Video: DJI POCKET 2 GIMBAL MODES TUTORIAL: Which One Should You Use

Hello everyone, how are you doing? My name is Otto and welcome to the channel. Today I want to explain the gimbal modes on the DJI Pocket 2, when to use one or the other and show you a few examples.
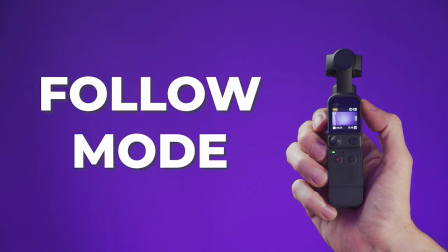14s
So the basic gimbal modes are follow mode, tilt locked and FPV.
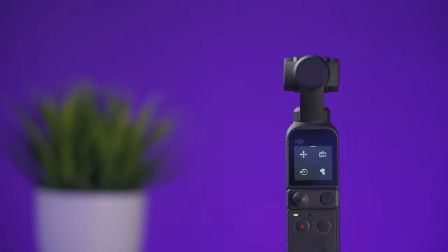20s
To change them on the DJI Pocket 2 you can swipe up on the screen and change them by pressing this icon here. the other way to change them is to use the button next to the joystick like this
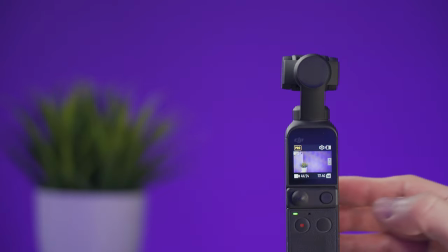35s
you can also use lock mode on the pocket too and for that you
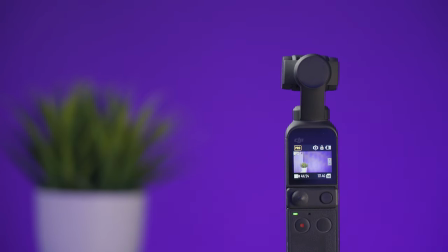40s
need to press the button next to the joystick for about 2 seconds until
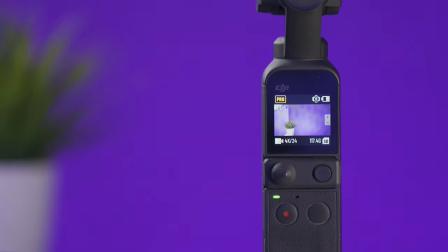44s
you see the lock icon next to the battery one up here there is another way to enter lock mode where you press and hold the button
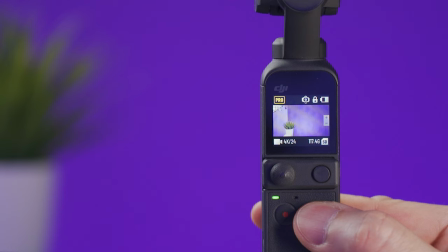53s
next to the record button but the difference is that you need to keep holding the button and it will go back to your previous mode as soon as you release the button follow mode is probably the mode that most people use
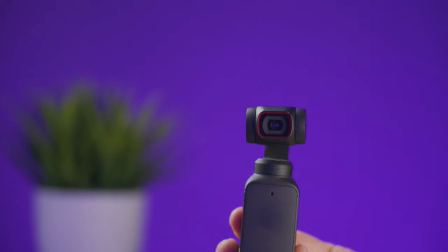67s
this mode will keep the horizon level straight and it will give
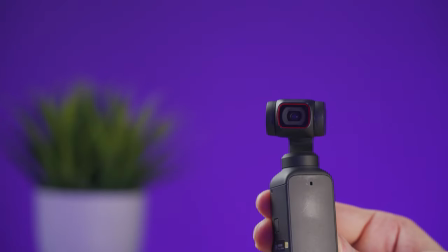71s
you a lot of freedom by letting the camera move left or right and also tilt up or down i like to use this mode especially
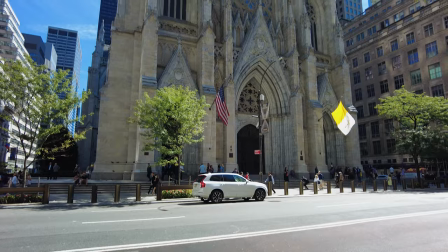82s
for shots where i need the camera to move up or down for example to show something
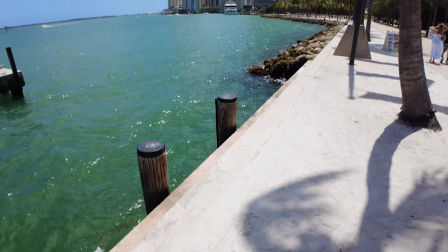87s
like a building tilt reveal shots are also a great example of
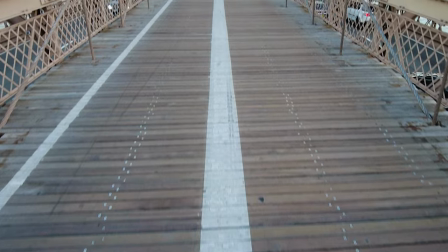93s
when to use follow mode and as you can see on these videos the camera
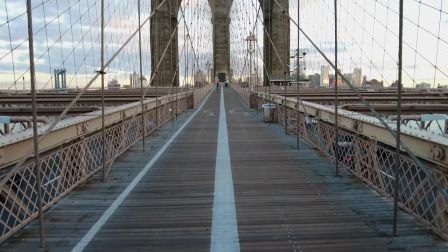97s
goes from a low angle to a higher one just a small tip don't use the joystick to set the initial position of the camera instead
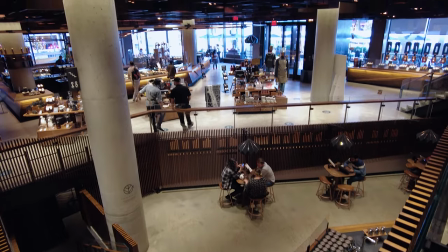108s
tilt the pocket tool to the starting position and from there slowly move the pocket to up or down like this. The tilt lock mode will also keep the horizon level straight and it will also
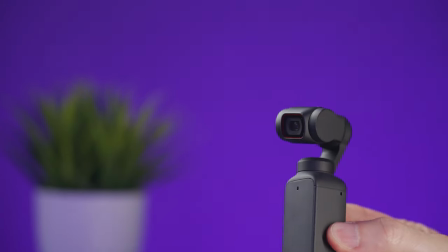122s
lock the tilt so the camera will not follow any movements to look up or down.
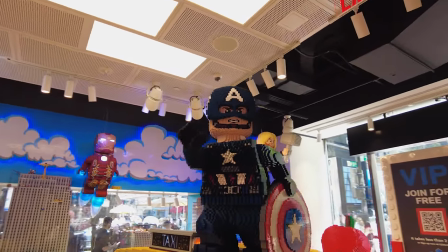128s
I like to use this mode if I know that I want to avoid the camera to tilt and I find it very useful
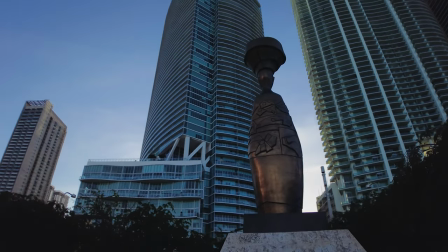135s
for orbiting a subject for some panorama shots and this mode is also useful For example,
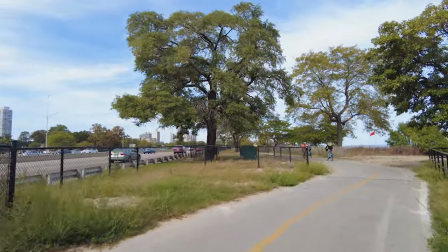142s
when you're walking or riding a bicycle and you know that at some point you will change your direction.
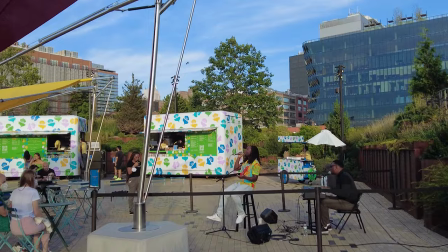151s
Locking the tilt will help to keep the subject on the frame by not changing the horizon level even if I move my hand by accident. When it comes to vlogging, you can use this gimbal mode, but if you want your movements to be more flexible, I think that using follow mode is going to be a better choice.
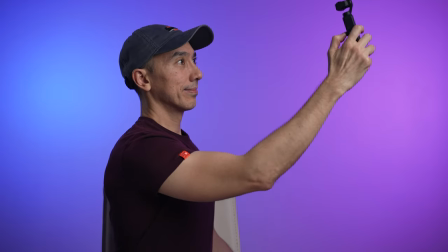170s
that way you're not risking to be out of the frame which can happen if
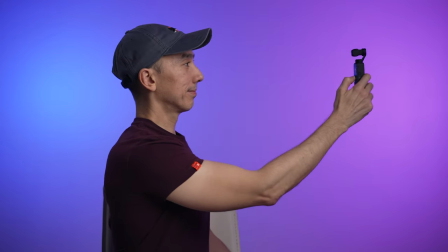175s
you like to change the camera angle frequently the
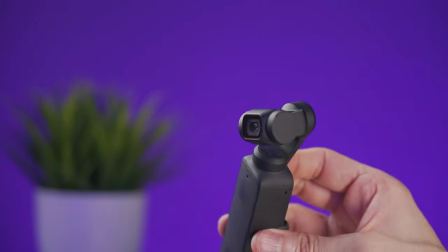180s
lock mode will lock the horizon the tilt and the pan motor it doesn't matter how
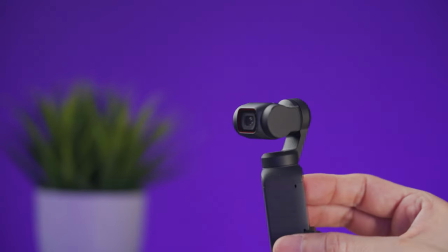186s
you move the pocket to the camera will keep pointing in the same direction all
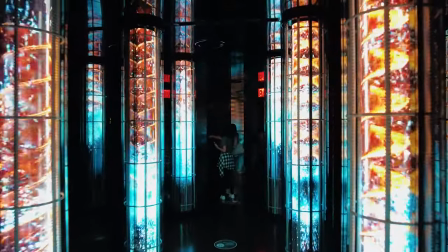191s
the time this is the mode that I like using most of the time it's going to limit unwanted movements and it is
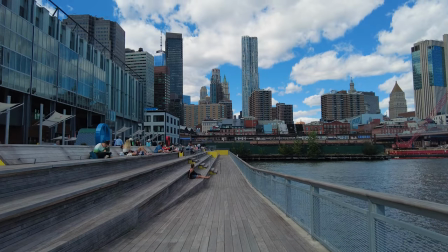198s
ideal to use for push-in or pull-out shots or just to walk straight forward without changing the direction of the camera.
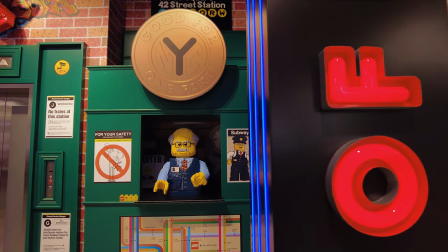206s
I also like to use this mode for side tracking shots and this is where you move the
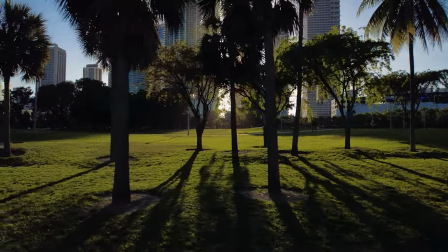212s
pocket tool from one side to the other while the camera is looking at the same direction.